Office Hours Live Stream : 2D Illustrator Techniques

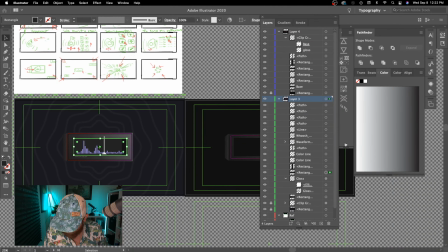21:02 So I like most of what I got going on inside on this previous layer. And so I'm going to Command-C, Command-V this time, the waveforms, and that copies and then pastes in a kind of random other spot, because I want to bring that to this other layer here.
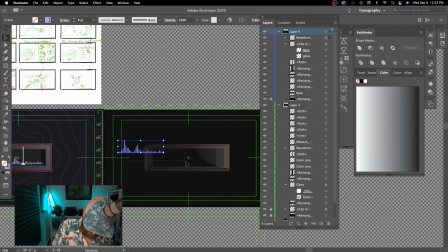21:18 And sometimes the grab tool doesn't want to work.
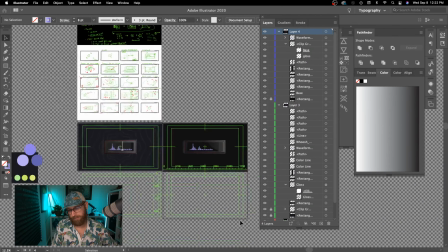21:26 You can see on this version I might need to extend out the waveforms a bit, but it gives me a bit of an idea of what that looks like.
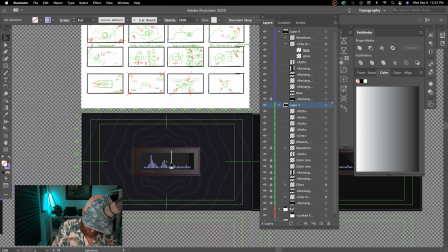21:38 I'm gonna trap all that stuff down. Command-C, Command-V, and then I'm gonna Command-G to group. So if you ever just have like several pieces of vector art, and it should be in a
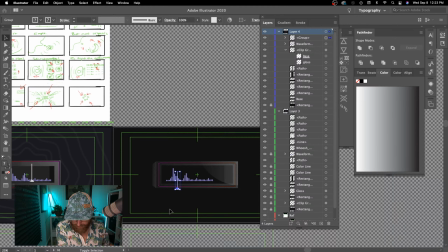21:53 group in a single layer, Command-G is the keyboard shortcut there.
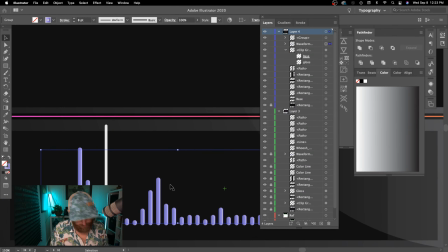22:00 So I did actually apply a gradient to these little waveform pieces as well,
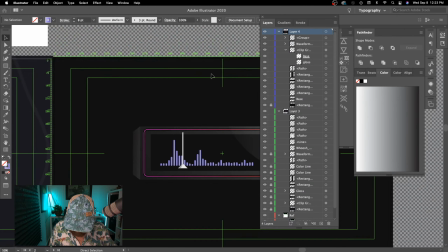22:07 and I think it is fitting, you know, kind of harmoniously into the design to add a little bit of a gradient there.
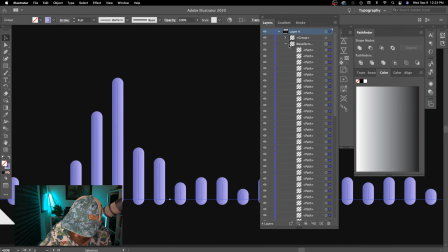22:14 And it's right, like a really subtle kind of purple. Let's bring that one up.
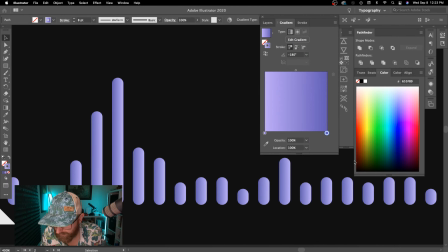22:24 Go to my gradient and take a look. Yeah, a little bit of a darker purple to a lighter purple.
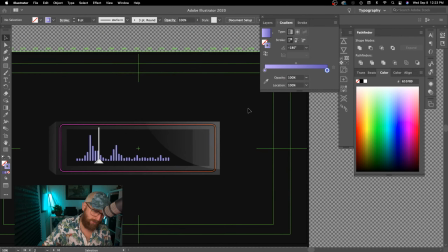22:29 And same thing, we're just matching the light source. So light source top right, you know, gradient, whatever. This piece is getting darker, and these are lit in a kind of similar fashion as well.
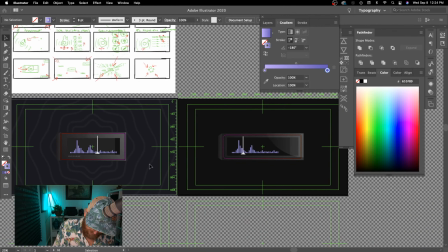22:43 And then, you know, I did a first attempt on these background elements.
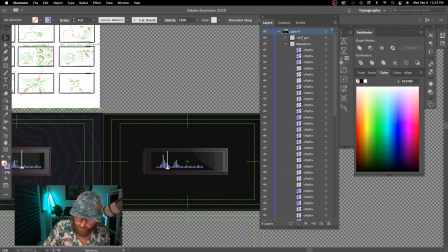22:47 So let's go ahead and come back to layer 4 here. And the way that I went about doing that was creating an ellipse from the center, holding Shift-Alt-Command to scale from the center, and just creating a stroked circle, and then doing
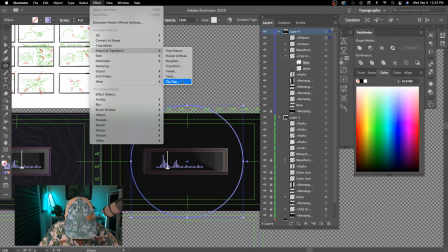23:08 Effect, Distort and Transform, Zigzag.
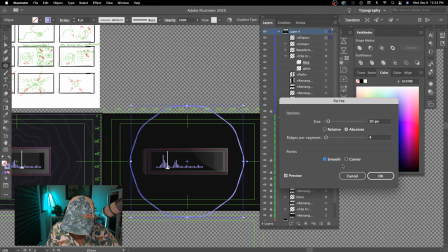23:14 Let's see, we could smooth it. And, you know, an element like this for a motion design, at this point, I just want to think about art direction and how it's going to look.
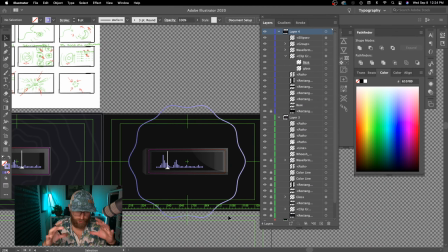23:33 So let's say, you know, this was the form, the shape that we were going to be using as sound is, you know, emanating from this sound effect. It's a different question of how you would really do it in After Effects.
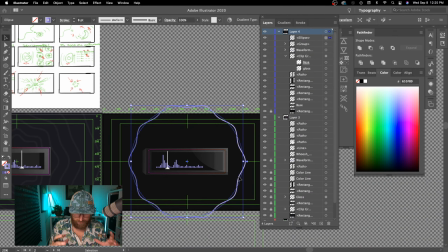23:48 Like in After Effects, it might make more sense to just use a distortion there,
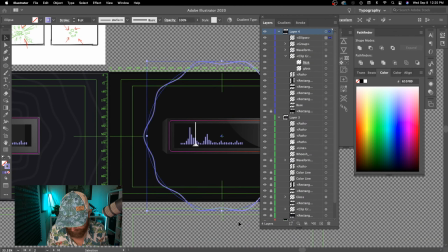23:53 but at least you would have a kind of guided art direction to be able to determine how you would need to make that effect look
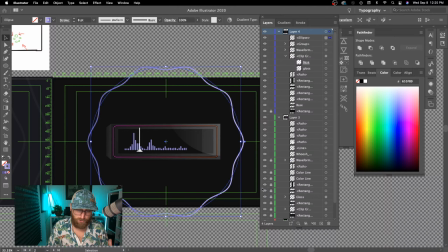24:02 inside of Adobe After Effects, because the distortion that we put on this, it won't be customizable in After Effects. It'll just come in as a baked shape, but this animation, I want it to start out, you know, and really feel like there's movement throughout these pieces. So I'm gonna need an After Effects distortion that I can ramp, you know,
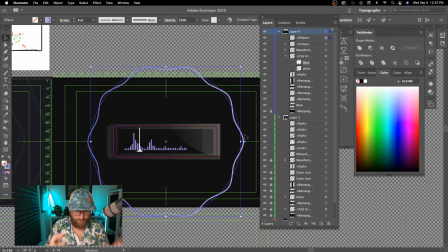24:22 up or down to create a more moving distortion effect. But all that to say, when you're doing the art direction side of it first, it's really not as important.
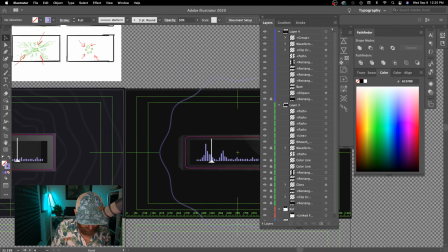24:35 And this is supposed to be a subtle element. It's kind of interesting. I was doing the white over here, but the purple is kind of cool as well.
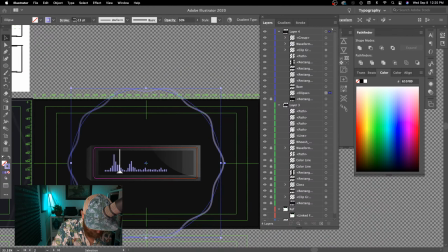24:43 It's always good to kind of version up. And Still probably a bit bright, probably stealing too much visual attention, and it's but what I like about it is actually that it's kind of matching our light source a bit.
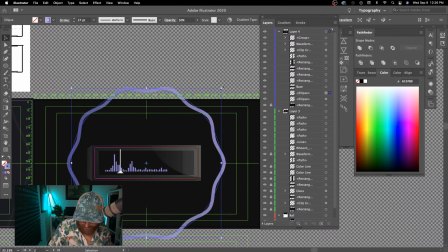24:59 So I'm going to Command C, Command F, and then that same Shift
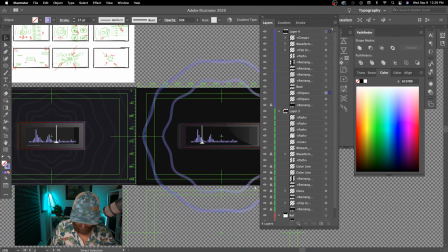25:05 Option Command to make a duplicate.